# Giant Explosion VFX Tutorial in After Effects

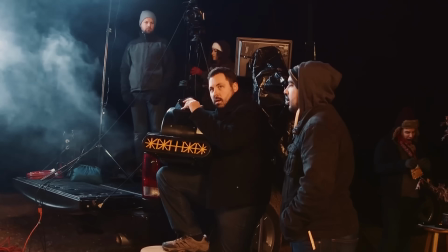[4:08]
For this one, we brought out our big industrial fan that we've had since UFO Yeah, and a Leap Blower.
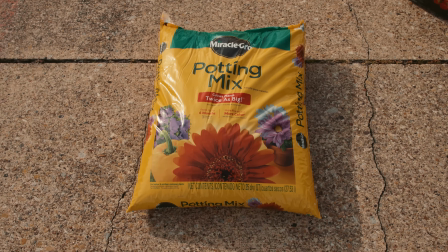[4:13]
I had one on either side with a bag of dirt held with each, then two cans of haze.
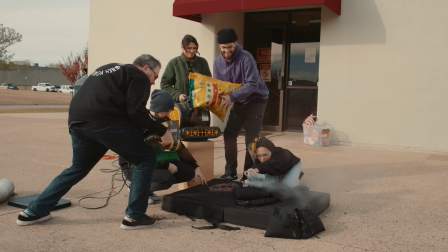[4:17]
So on action, one person would be spraying the haze past the lens while the other two would be dropping the dirt in front of the leaf blower and fan to launch it past the lens as well.
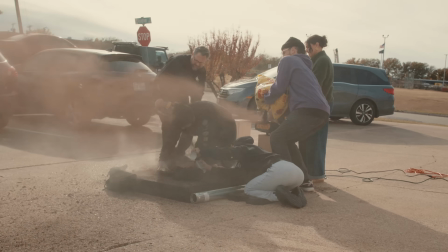[4:25]
Then Josh crawls into frame to finish it all off.
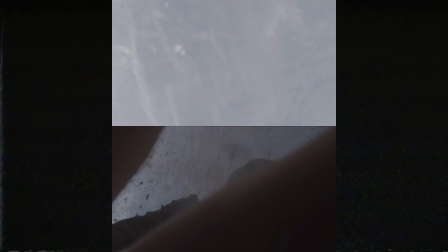[4:28]
In post, I can easily stitch these together with a blending mode thanks to the sky, then fade fully into this shot as the final moment,
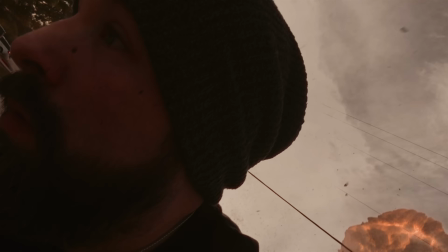[4:36]
and we're able to bring that dirt in early thanks to the blending mode to make it feel even more like one continuous shot.
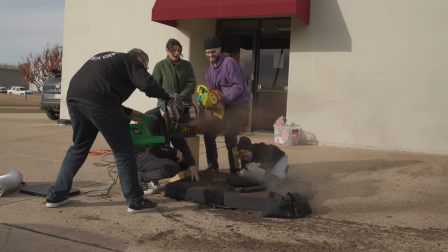[4:42]
This practical element was key to bring this all together for me.
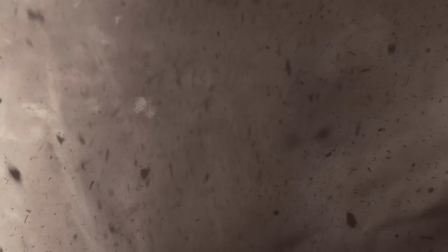[4:46]
It's It's the last thing you see, and it feels very organic, and so hopefully leaves the viewer more immersed than you would have been otherwise, since we do have some moments that admittedly take that realism down a little bit, like this shot here. You should be seeing the shockwave coming, but we ran out of time. So as always, wherever you can add practical to the digital, you know, do it.
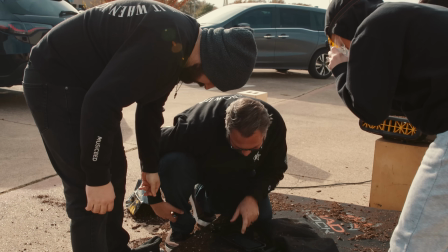[5:07]
But that flying debris is why the phone is in the waterproof case. We absolutely blasted this thing with dirt and no harm was done.
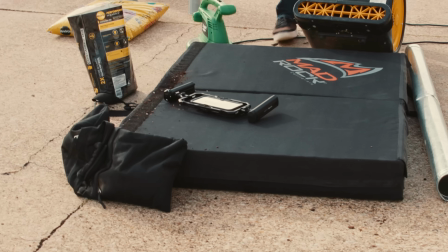[5:14]
Which is important because it's my phone and since we shot this bit separately I opted to take the receiver off so we didn't damage that as well Then we recorded the audio for this section after the fact in our studio and I was pleasantly surprised at the range of these mics Josh and Justin went from regular talking to yelling and we had zero peeking No cursing All right, ready?
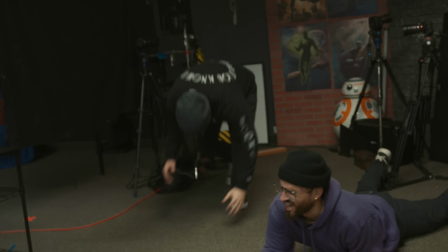[5:35] And three, two, one, action! The f***ing s***! What the f***?
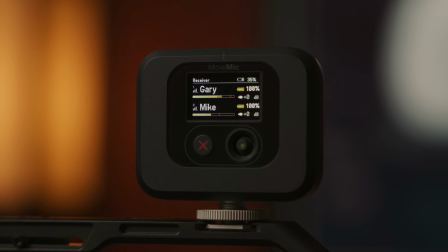[5:43] Oh my a*****!
I didn't set the two levels, and this is 24-bit.
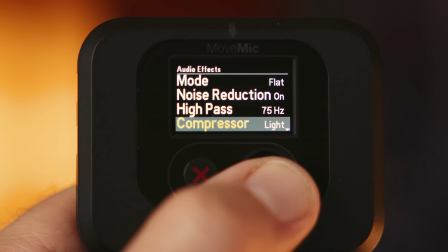[5:48]
I just have the compressor on, and it did the job. And since I brought it up, let's talk about the receiver.
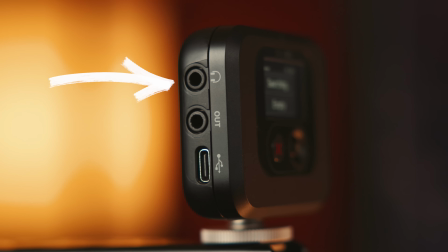[5:53]
You got a nice LED screen right up front. On one side, we have a headphone jack, a 3.5 millimeter output, and a USB-C connection.
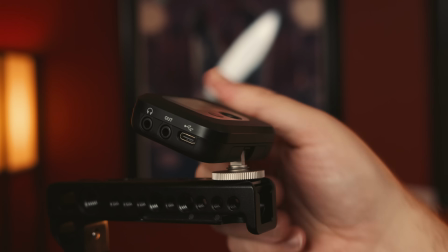[6:00]
We have a built-in cold shoe mount that swivels, and a 1.25 thread for more mounting if needed.
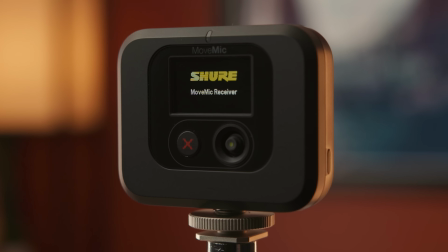[6:05]
We'll power this up by holding down the power button on the other side, then connect the mics by holding down the one button on the mic itself.
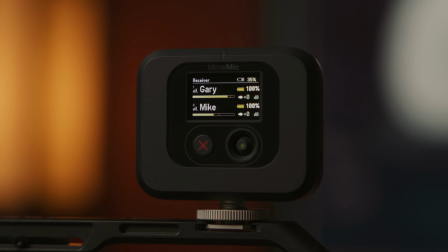[6:12]
Now we can monitor the levels and the battery for our devices. And inside the menu, we have all the same controls we do in the app.
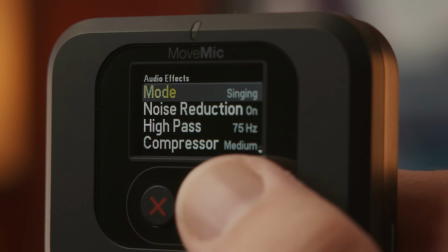[6:19]
Game control, mute and unmute, audio effects like the different preset modes, noise reduction, EQ, compressor, safety tracks, and so on.
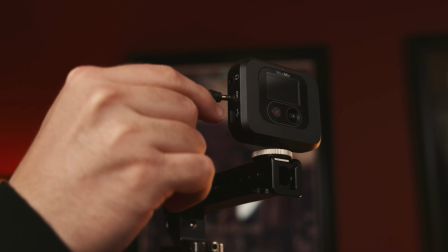[6:27]
And of course, with the receiver, you can connect to any camera, not just a phone. So right now, you're listening to the move mic going straight to our Canon C70. And it sounds great. It processes nicely and feels more natural to me than others of the same kind. Which made it great for our scene.
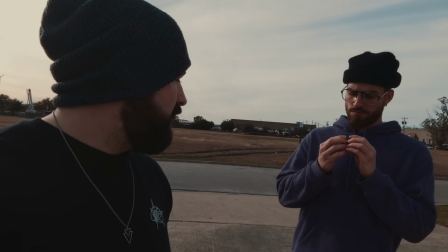[6:41]
I threw them on the guys, and off we went.
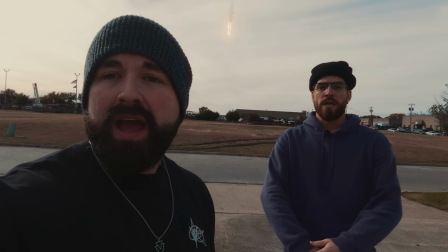[6:44]
And these did an excellent job of capturing josh and justin's voices without the sound pollution all around them there's constant planes trains and automobiles where we are
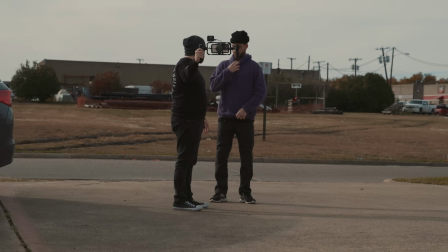[6:51]
and it's a constant frustrating battle but with this system we barely had to stop but with our scene shot it is time to send off to
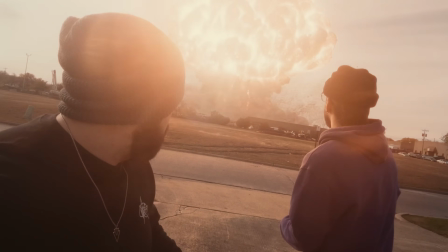[6:58]
thompson for the explosion goodness inside of after effects with the footage in a new comp we're going to
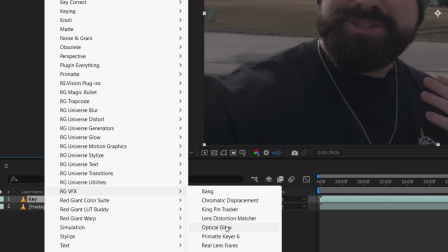[7:05]
start with a duplicate to key out the sky using red giants primate gear which did a great job and kept some clouds in,
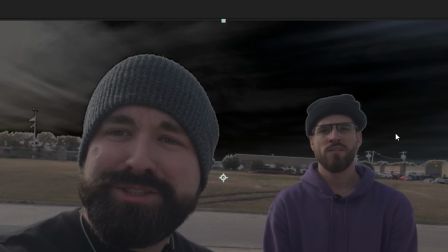[7:12]
which will help integrate the effect.
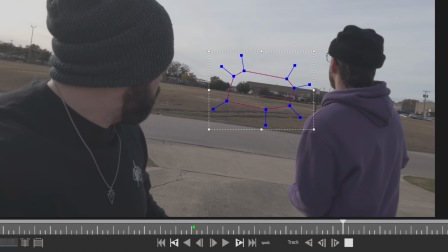[7:13]
Next, we'll track this area using Mocha up until the run begins, and then the track is no longer possible, and we'll have to do that manually later on.
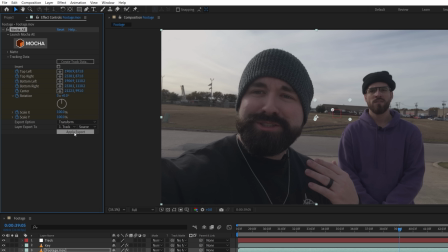[7:21]
For now, we're going to apply the Mocha track to a null and delete the unneeded keyframes after it's no longer tracking.
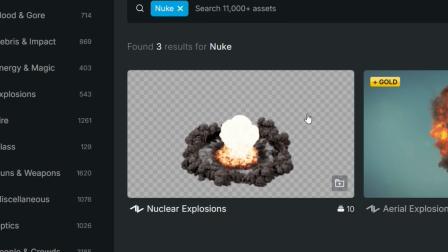[7:27]
For such a large explosion, we decided to look at CG stock instead of practical for the main body, and thought this nuke explosion from Action VFX would work nicely.
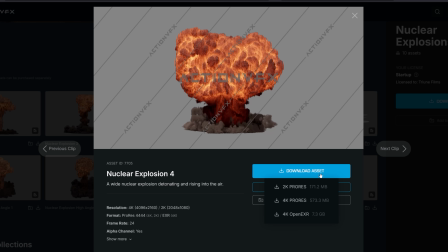[7:35]
Plus, they offer an open EXR version, which we will use the isolated different layers.
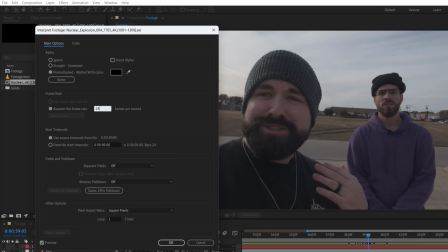[7:40]
Now make sure to set your image sequence frame rate to match your footage, then add to the comp.
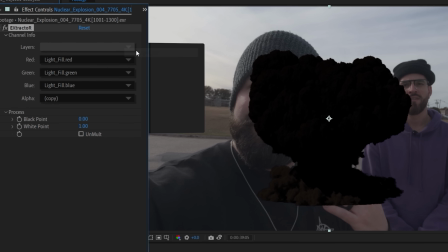[7:45]
Using the extractor effect, we can choose between these render passes, giving us different lighting angles as well as isolating the pyro.
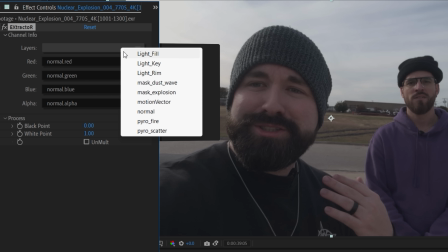[7:52]
So we'll break this up into a few different layers, duplicating and choosing a different pass for each one.
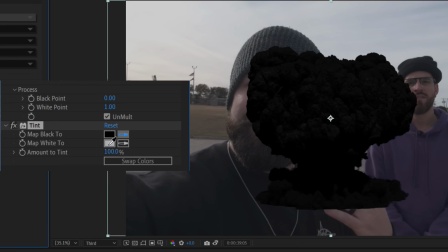[7:57]
For the base, we're going to check unmolt and use a tint effect, selecting the color of the sky and lowering the amount to give a sense of depth or fog for distance.
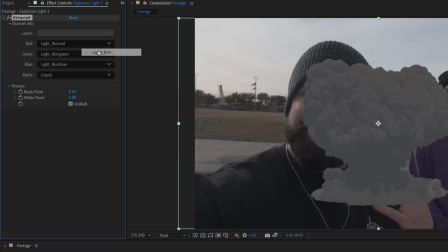[8:05]
For each extra pass we're going to set to screen, this one adds some backlight, which will increase using a boosted exposure effect.
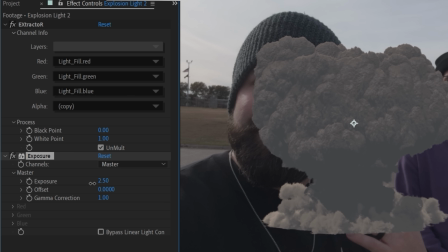[8:11]
Then the next is light from screen left, like our real world environment, again changing exposure and using a tint to lower saturation.